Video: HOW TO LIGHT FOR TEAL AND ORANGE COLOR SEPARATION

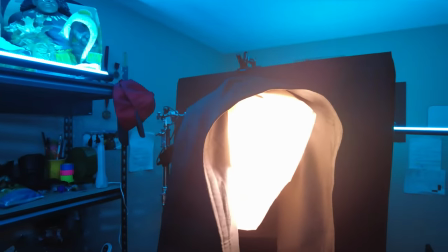I was able to subtract light from this room and the
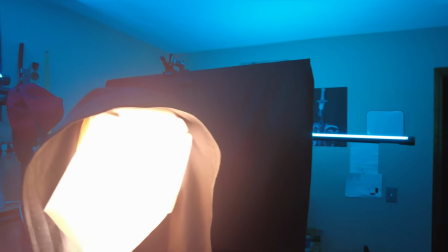overall ambience to allow my blues to really stand out.
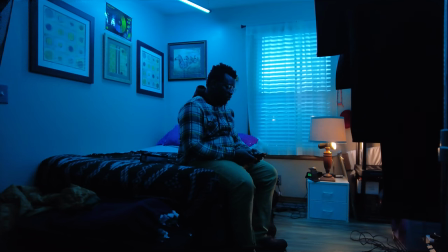I had to be really creative about this. was so the bed that I was sitting on had gray bed sheets so what I did was I took a black blanket it helped to control the bounce that was coming from the you know from the ceiling um from the gray you know bed sheet
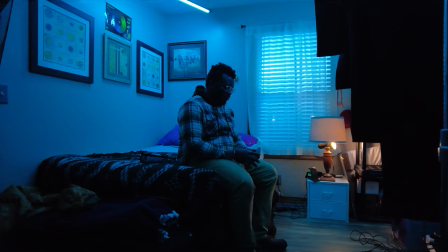onto my face so pretty much that black blanket acted as negative feel So when it comes to lighting, that is pretty much just a simple one, two, three, four, five, including practical, just a simple six light setup. But the most important thing that I hope you guys take away from this whole thing isn't necessarily the amount of light, but the ways I was able to add light and take away light. That definitely will help you guys, especially if you're wanting to create color separation in all of your images. Can't forget the last thing that I added, Haze. You guys, if you know me on this channel, you know I love Haze, man. I use Haze for everything. that's like my cheat code like if my lighting sucks just throw haze and boom cinematic instant instant cinematic footage if you just add haze it is crazy what haze does in terms of volumetric lighting so if your lighting sucks or if you just having a hard time with light boom just throw haze go ahead and dive into da Vinci and I'll walk you guys through some of my color grading process but anyways what i do is
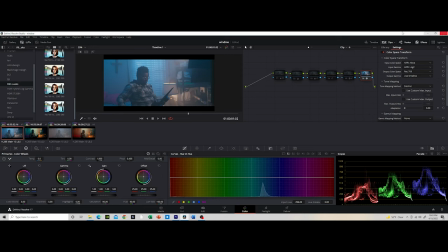on my very last note i always add a ccst which is color space transform and for this um since i'm shooting with the z cam now obviously it's not going to be a one-to-one match with the ari alexa but
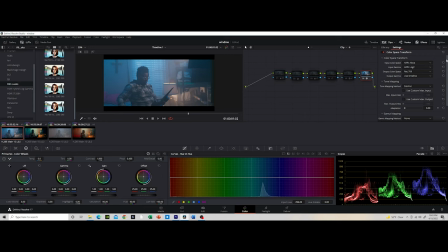i found that now when i use the ari alexa color space transform to try to get my footage to a rec 709 it works great for me and um like i said that's probably not the
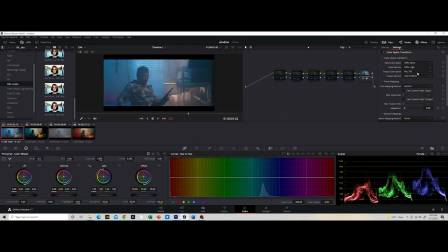right way to do it but it works great and it gives me great results let's see the before and then after this helps me get to a good starting point let's also pay attention to the nodes i'm down
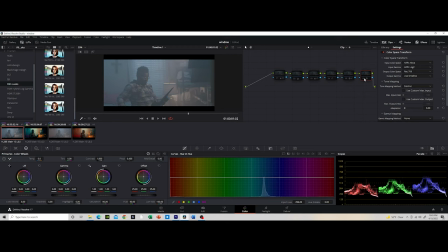here let's see again the before you guys see that and then the after so that's just my first step so then the next thing that i do is my global adjustment so this is where i try to get my look you know as close as i want it to be and if you
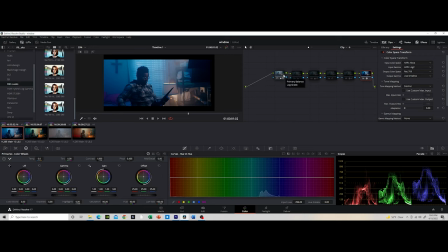click on here we can see that i did a primary balance and a log great so pretty much what I did was if we go here I just pretty much tried to
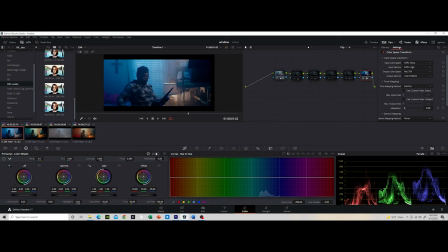get it pretty much as close as possible in terms of like my log footage and just my general exposure and the whole footage in general so that's pretty much what I did I just moved my
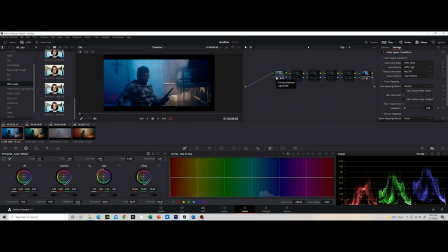gain increased my you know gamma my lift all of that stuff to give me this particular look I see so we can see that I've done a
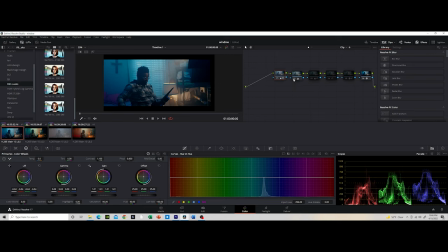primary balance again but this time more of the color so let's see what happens so this is just my general adjustment to where I try to